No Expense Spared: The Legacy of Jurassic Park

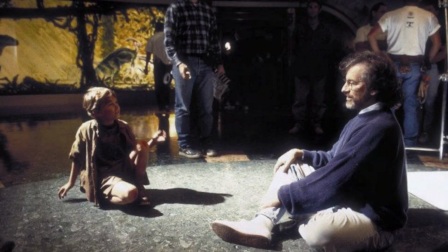Mazzella was turned down for Hook due to being too young, but Spielberg said to him, Don't worry about it, Joey.
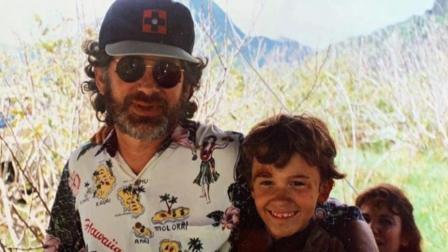I'm going to get you into a movie this summer. For Alex Murphy, Timmy's sister,
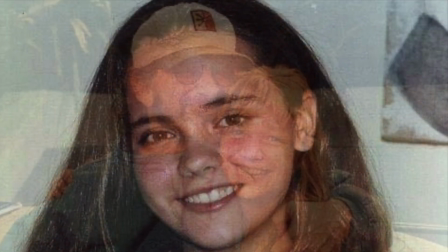a number of different actresses auditioned for the role, including my childhood crush, Christina Ricci.
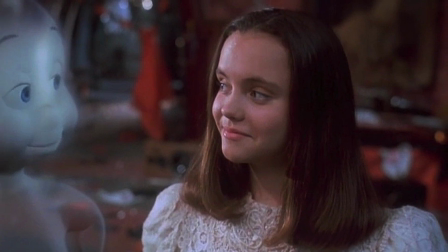Spielberg would remember Ricci from her audition and recommended her for Casper, which he was executive producer.
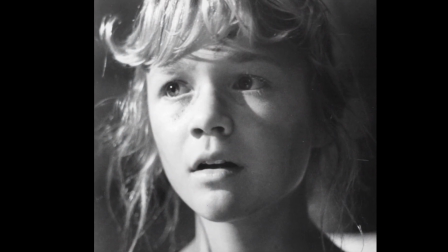Ariana Richards, however, had one key asset that got her the role, her scream.
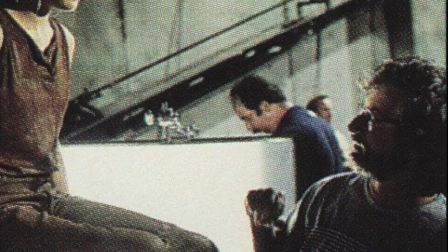So the story goes, Spielberg was looking through all the young girls auditioning to see who had the best scream.
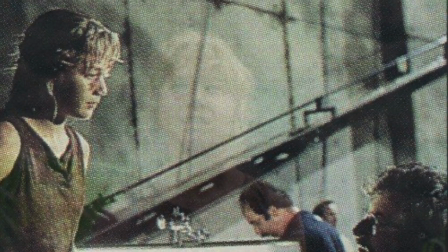When Spielberg got to Richard's tape, her scream sent Spielberg's wife, Kate Capshaw,
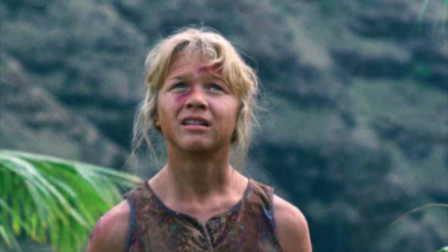storming into the room thinking her children were in danger.
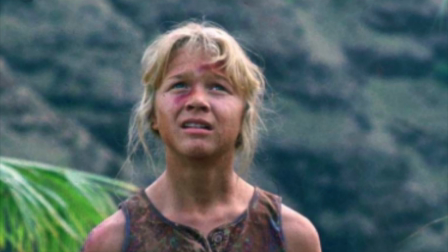Spielberg said he had never heard screams like that since Fay Wray in King Kong.
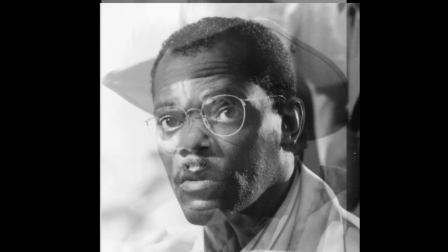Other actors include Samuel L. Jackson, Bob Peck, Martin Ferraro, B.D.
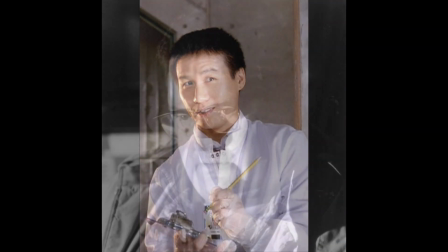Wong, and Wayne Knight.
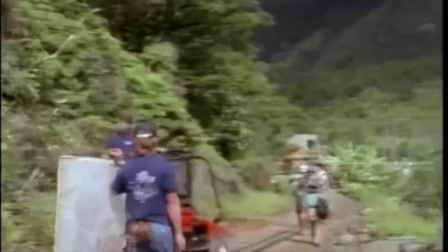On August 24th of 1992,
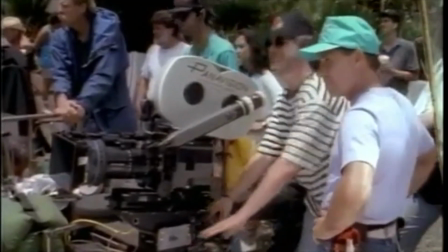the Jurassic Park cast and crew traveled to Kauai, Hawaii for three weeks of location shooting.
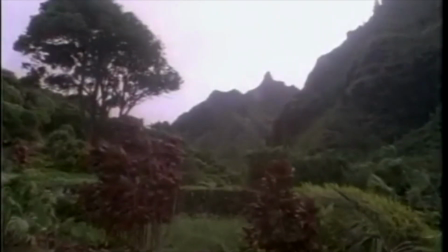Production designer Rick Carter.
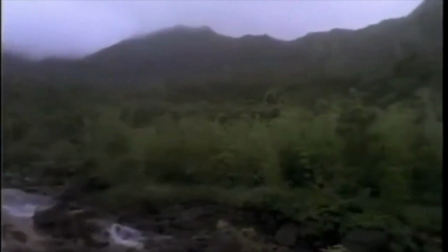Kauai was an ideal setting for Jurassic Park, mainly because the environment itself was very, very strong visually.
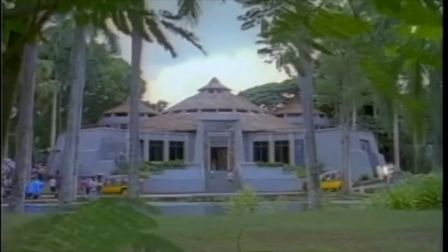So it wasn't just neutral. It wasn't dinosaurs in a neutral environment, but they were emanating from something that already had a strength.
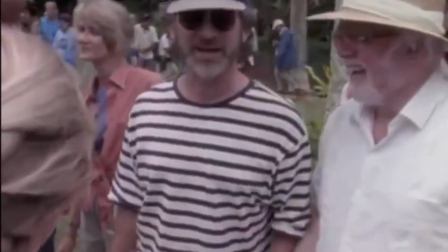For the most part, shooting Jurassic Park was fun, even for the youngsters.
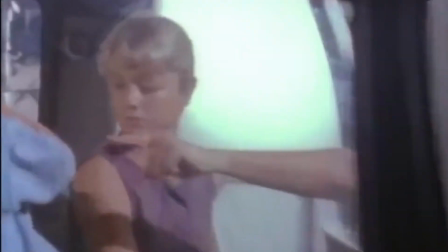Actress Ariana Richards. He was just so real and down to earth.
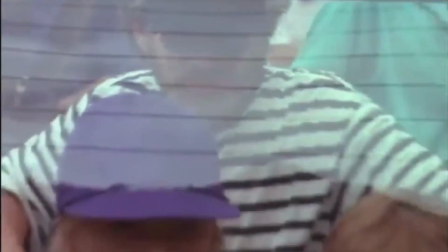And at the same time, he was able to teach us a lot.
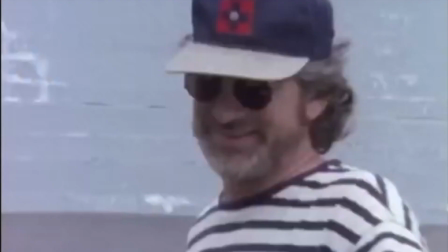And after we would nail the scene just the way he wanted, he would jump up and shout, that was fantastic, and run over and give us a hug.
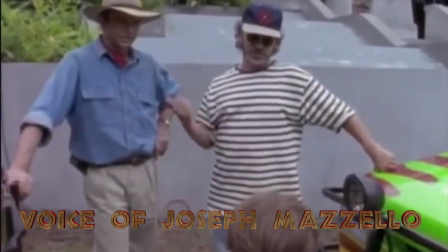Actor Joseph Mazzello. I think that he just had a lot of respect for kids and had a lot of respect for their talent, you know, and their intuition.
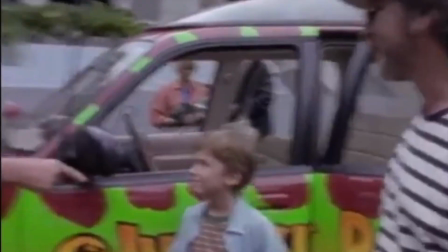I always felt so much freedom with him. I always felt like I was a part of the collaborative process, you know, that it wasn't just he was telling me what to do or he was talking down to me.
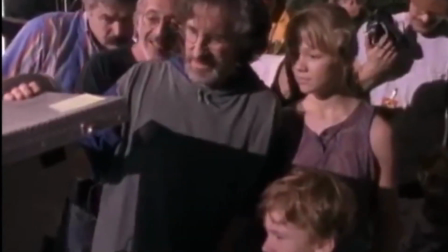It was always, what do you think? And what do you think we should do for this scene? And he trusted my ideas and he let me do that.
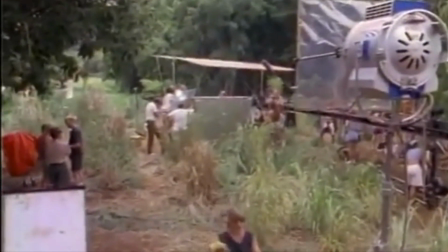The first dinosaur the cast got to come face-to-face with on location in
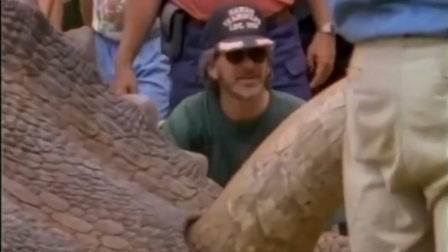Kauai was Stan Winston's full-size Triceratops.
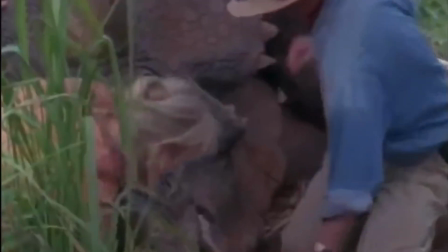In order to keep the illusion of this being a living, breathing dinosaur, the puppeteers had to be hidden from plain sight.
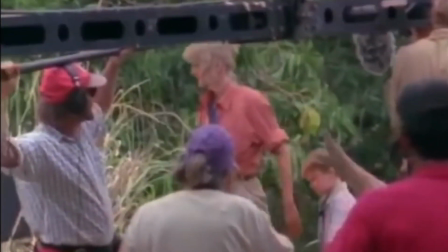So the reactions of the actors are genuine, and they treat it like this is a real creature.
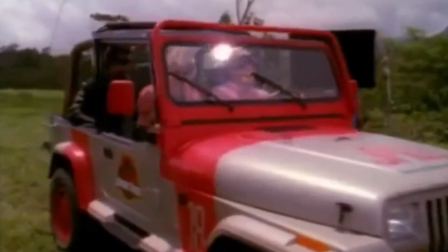The next dinosaur encounter would be the Brachiosaurus.
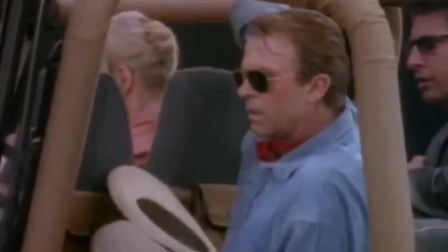Unlike the Triceratops, the Brachiosaurus would be missing until post-production.
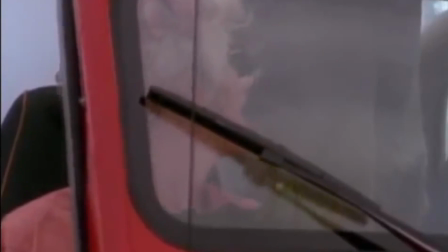So the actors had to rely on their own imagination. Actress Laura Dern.
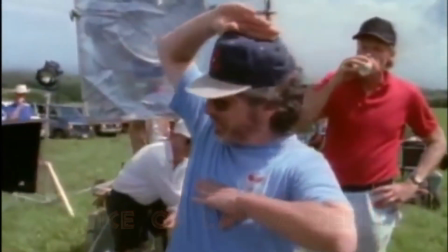The three of us are in the jeep and we start to glance. And as we glanced in the tree, and I'm supposed to look up at its neck,
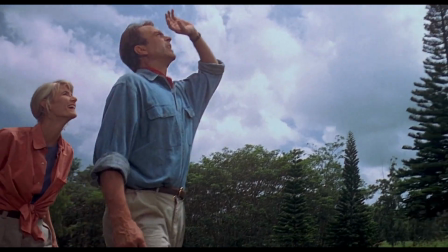there was a giant paper X. on a, you know, like a sharpie, sharpie to X on a piece of white paper.
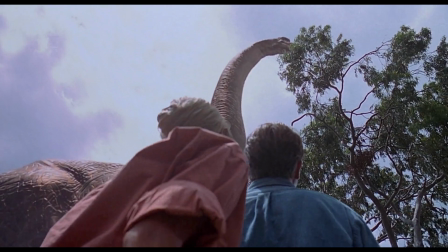And I just remember looking up like, okay, and that's the dinosaur.
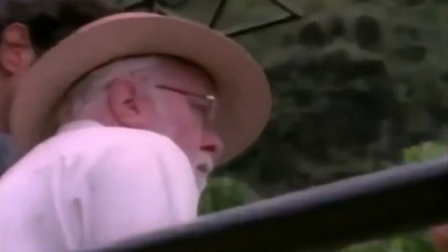Sometimes Spielberg would do dinosaur sounds off camera in order to help the actors react.
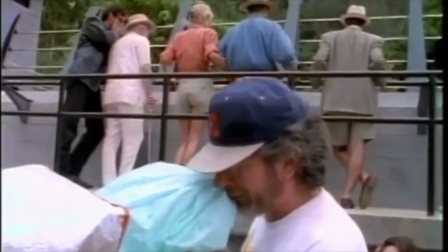Actor Sam Neill.